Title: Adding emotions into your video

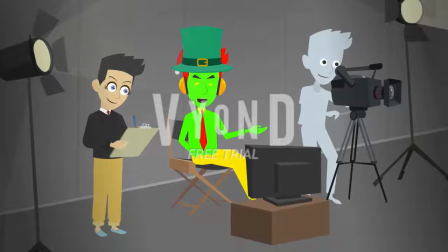0:00 Your audience might not recall every detail of your video, but they will remember how it made them feel.
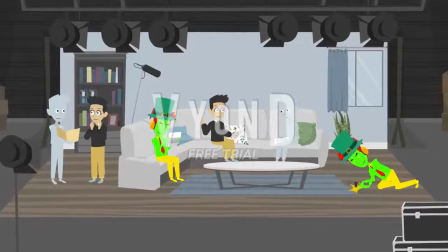0:06 That's why it's important for your scenes to convey the intended emotions effectively. Take this scene for an example.
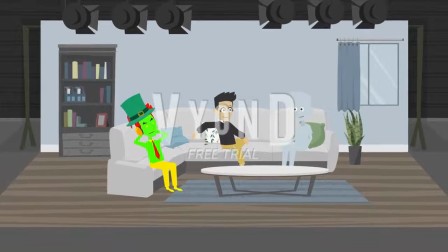0:13 With only a few changes, you can achieve totally different vibes.
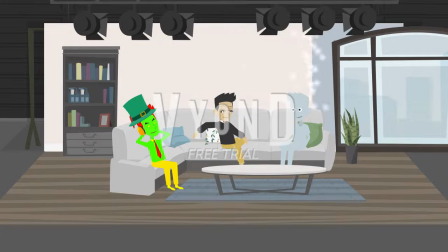0:19 To give your scenes a joyful atmosphere, make it feel spacious and use bright color tones.
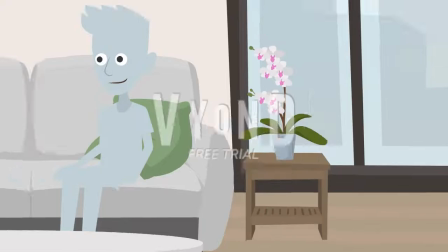0:24 You can also add props such as flowers, decorations and pets.
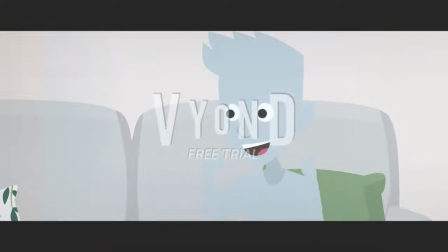0:33 Try not to make the characters happy from the beginning. The scene will feel more alive if their happiness comes as a reaction to something in the scene.
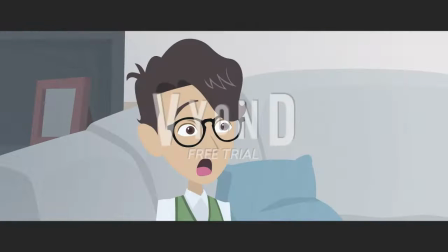0:42 And for a touch of comedy, you can add something that feels out of place. Now let's try a different emotion.
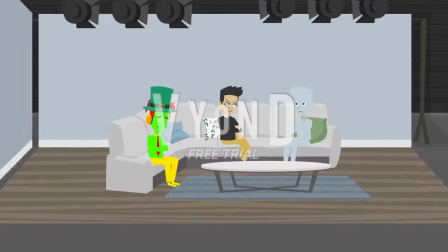0:54 Increase the intensity of your character's conflict by making it take place in an enclosed space with no visible way out.
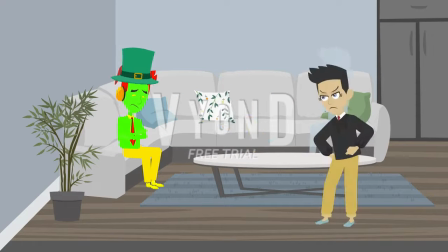1:02 Then locate the most aggressive character as if they're blocking the exit.
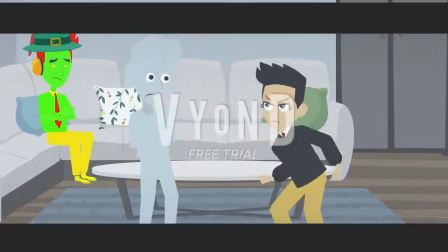1:08 Have that character do a lot of movement to make them appear bigger.
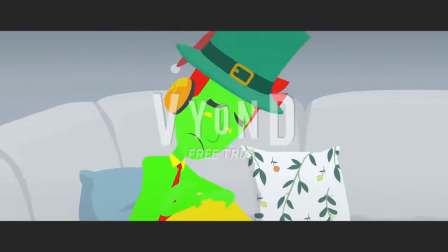1:13 As for the meekest character, you can enhance their feeling of stuckness by choosing actions that make them look smaller.
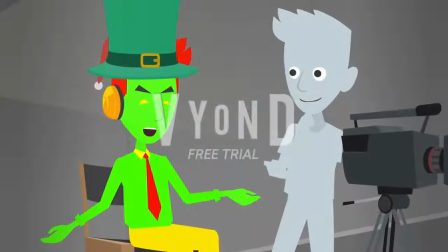1:22 Let's jump to the next emotion.
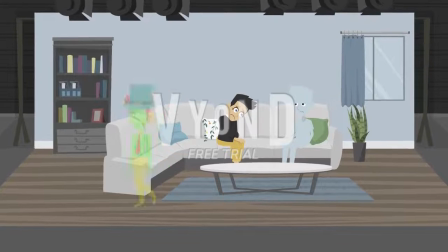1:27 When composing a gloomy scene, use as few characters as possible. Sadness is quite often considered a lonely feeling.
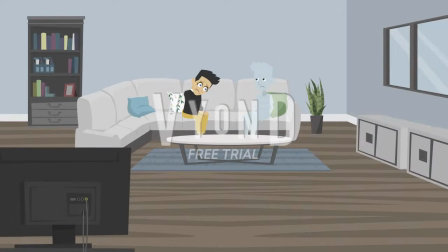1:35 Make the characters feel small by placing them in a dim environment with a lot of empty space.
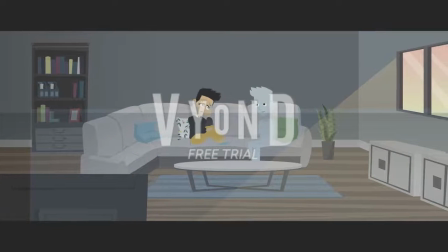1:41 If the script requires your character to cry, give it some time before they shed their first tear.
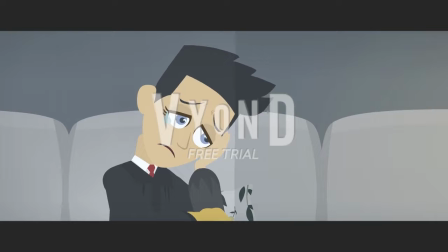1:48 And when they do, show it in a close-up to make it more impactful.
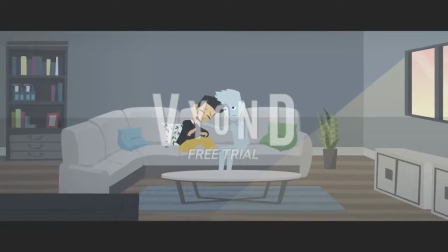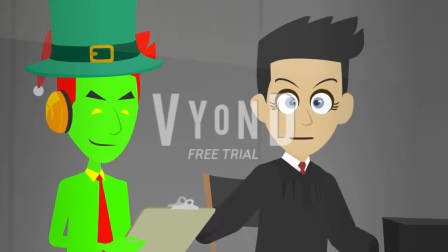1:59 And finally, one last emotion to add to your toolkit.
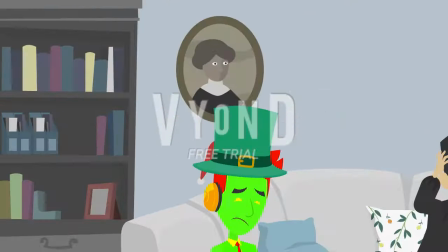2:05 The trick to giving your scene a creepy atmosphere is to fill the background with humanoid props,
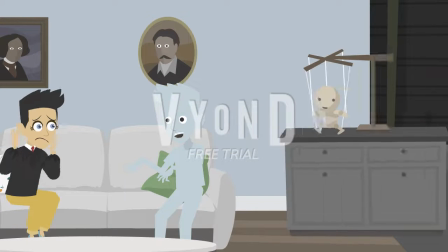2:11 such as portraits and dolls, and position them as if they are staring at your characters.
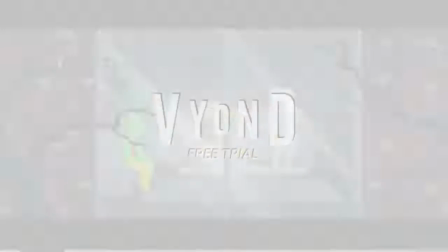2:16 Then shroud them in darkness. Shoot the establishing shot from behind a prop, as if someone is stalking the characters.
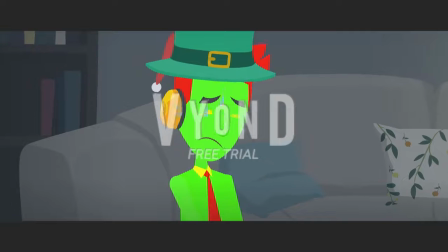2:26 Remember not to show the scare right away. Instead, build the tension slowly.
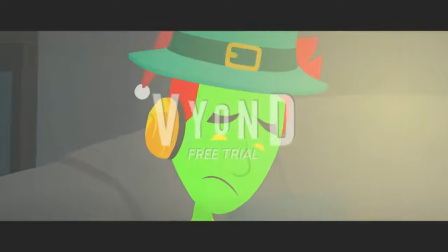2:32 Get the camera closer and closer to your characters as the tension builds up. And BAM!
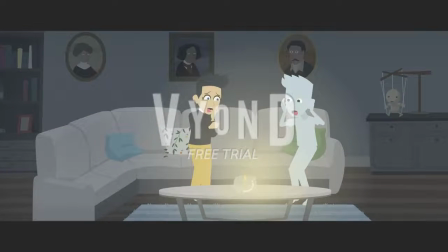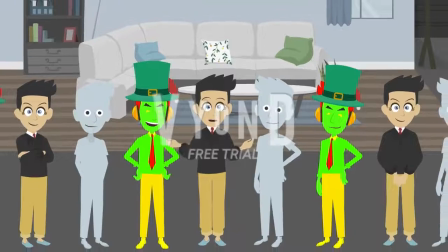2:47 Try these tips in your next video project and put your audience on an emotional rollercoaster.